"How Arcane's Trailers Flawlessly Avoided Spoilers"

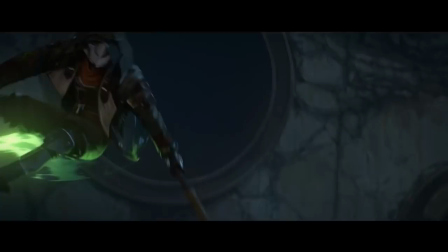501s
But you can't blame me, I was overhyped. With that said, some people did actually notice the hourglass here and they were suspicious as to whether this can be Echo.
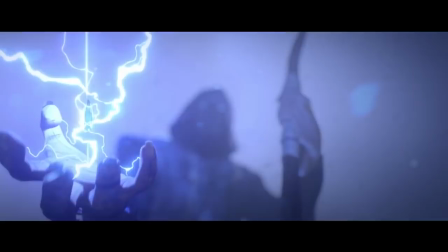512s
You guys were geniuses. And then once again an amazing misdirection. We all thought this would be Victor. The guy has the staff, he has electricity, there is a gem that looks like the Hextech gems before and their glowing eyes look like the goggles from the prototype skin.
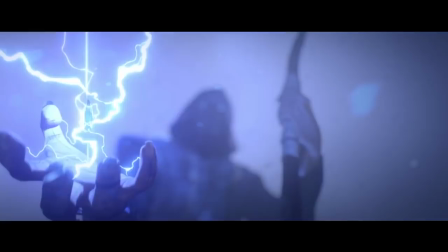530s
All of those were wrong. Well, not the gem, the gem is technically a gem. We still don't know if it is Ryze, canonically it wouldn't really make that much sense, but knowing that Arkane has its own separate universe, I wouldn't be surprised if this was Rise in the end.
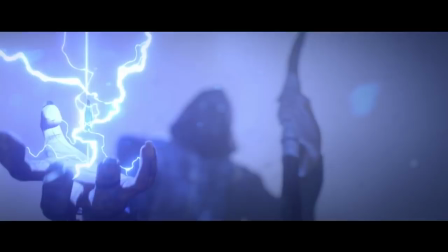547s
But yeah, this was not Victor. And in fact, it wasn't really a significant character at all.
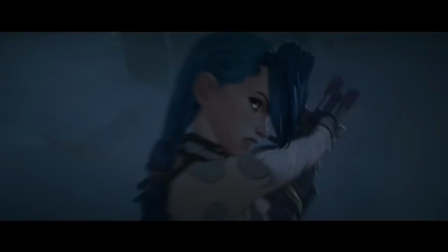553s
He was there for literally 30 seconds. Yeah, amazing misdirections.
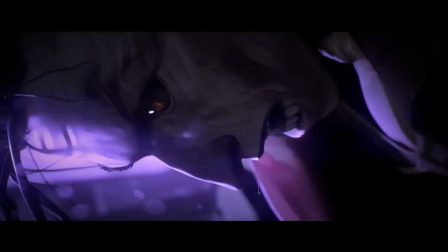558s
Then there were some random scenes of Jinx and Vi, we can skip those.
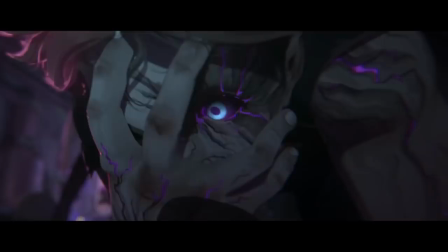562s
And then there There was this once again, a shot of the main villain that looked similar to the last one,
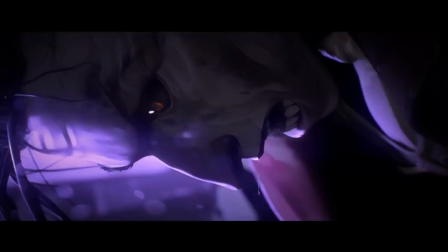568s
which once again fooled a lot of people into believing that here Silco would be that guy. What a great bamboozle. And yes, now we know that not only is this not the transformation scene,
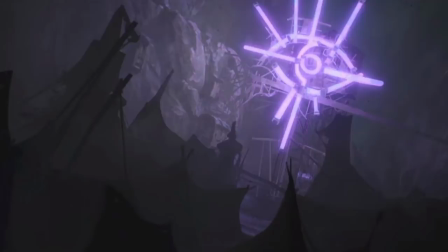582s
but this is from the dramatic scene where Vi and Caitlyn escape and Silco kicks his own goons.
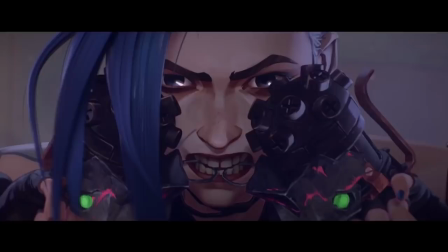588s
The purple flashing in the background is the broken eye of Zorn. Then there was this shot which I spent a lot of time talking about, because here you can see that she has blue eyes without any Hextech gems around her.
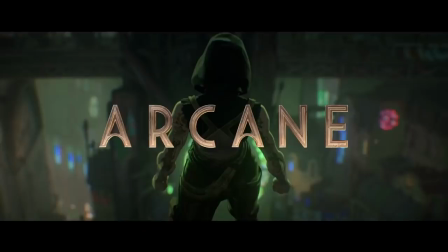601s
Once again this is the only part of the entire arcane series that I predicted correctly. Which was followed by my worst prediction of them all. We all believed this would be a new champion. We all believed this would be a new character. And you know why we all believed that?
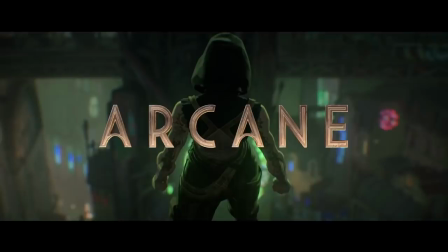619s
It's because throughout all of the trailers Riot always only showed Vi with her red jacket. We have never seen her wearing her hood. We didn't even know there was a version of Vi without her jacket. So this had to be a new champion. Which was so wrong, this is just Vi.
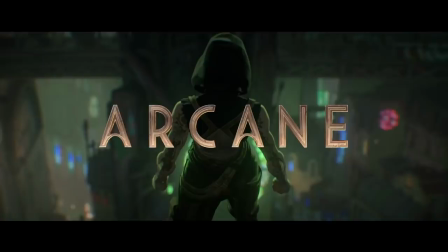639s
But the trailer is edited in such a way that it makes you believe that this is something new that you haven't seen before. because technically this is something you have not seen before. For the first time you see Vi without her sleeves. I can't believe how much time I spent trying to analyze those tattoos.
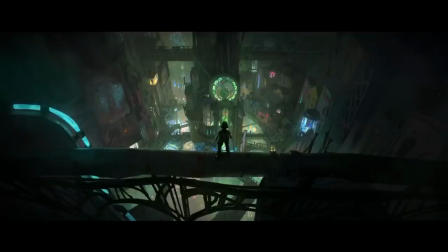657s
You know the little Ionian clouds on the left which totally made it possible that this could be Faye?
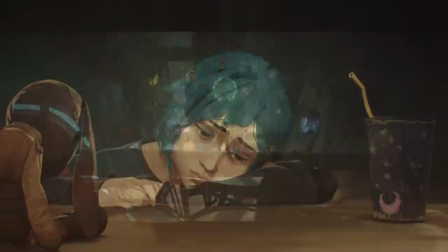663s
Yeah this was my worst prediction ever. And that's where the trailers ended.
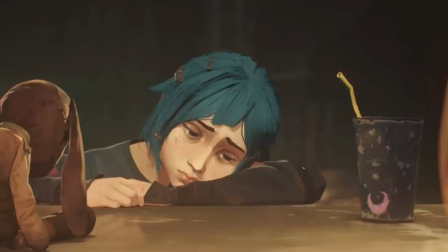669s
In hindsight I am glad I got a lot of the predictions wrong. Because of that I was surprised the entire time.
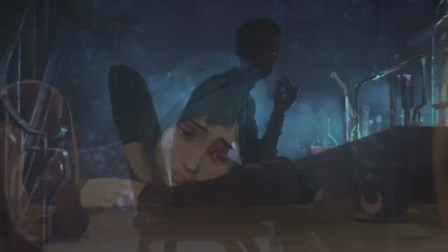676s
The entire series had something new around every corner.
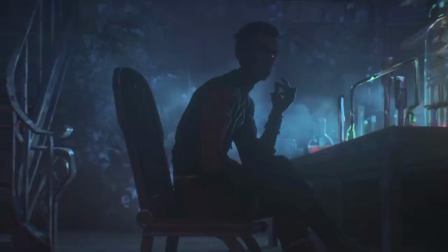680s
And I can't believe how good Riot is at showing us so much from the series without revealing absolutely anything. It is very rare for shows to do this.
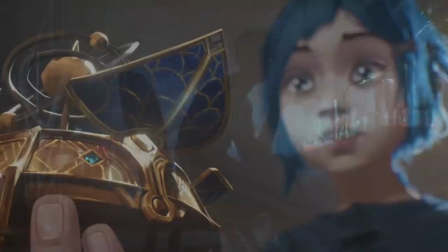692s
These days shows are not afraid of showing you spoilers because those spoilers can hook you into watching the show.
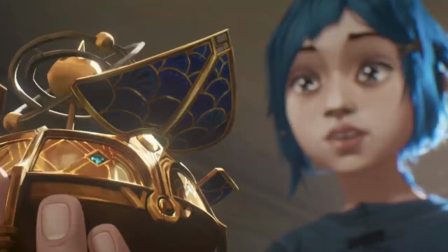698s
Riot knew they didn't need to do that. They knew that people would be watching this because it's the League of Legends IP.
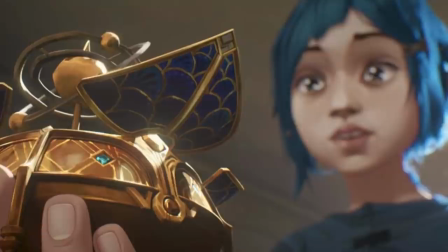705s
So they stayed low, they played it safe, but in a really clever way.
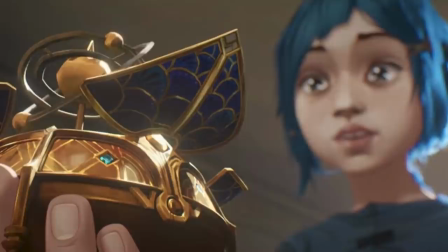710s
It's incredible how they managed to get from the reveal to the very end without ever showing you Echo, which is one of the fan favorites.
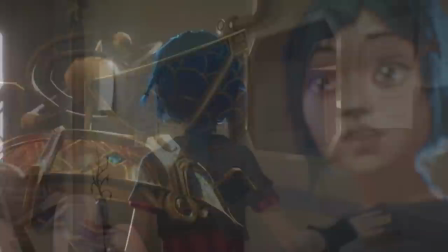718s
They could have easily baited people into watching Arcane because they liked Echo, but Riot didn't do this.
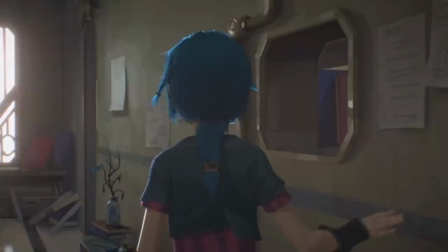724s
That's how confident they were. And that's pretty much all I wanted to talk about. When it comes to making trailers for Arkane, Riot are absolute geniuses.
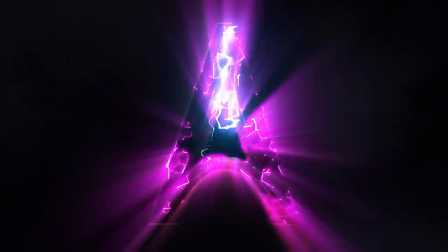735s
But besides that, there is a reason why I wanted to make this video. When Arkane 2 trailers come out, please watch my videos.
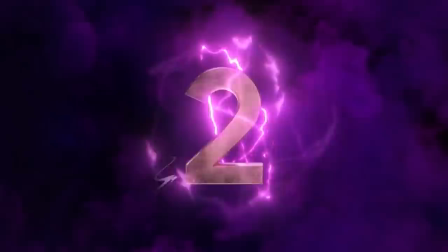742s
They are safe, they don't spoil anything, please watch them.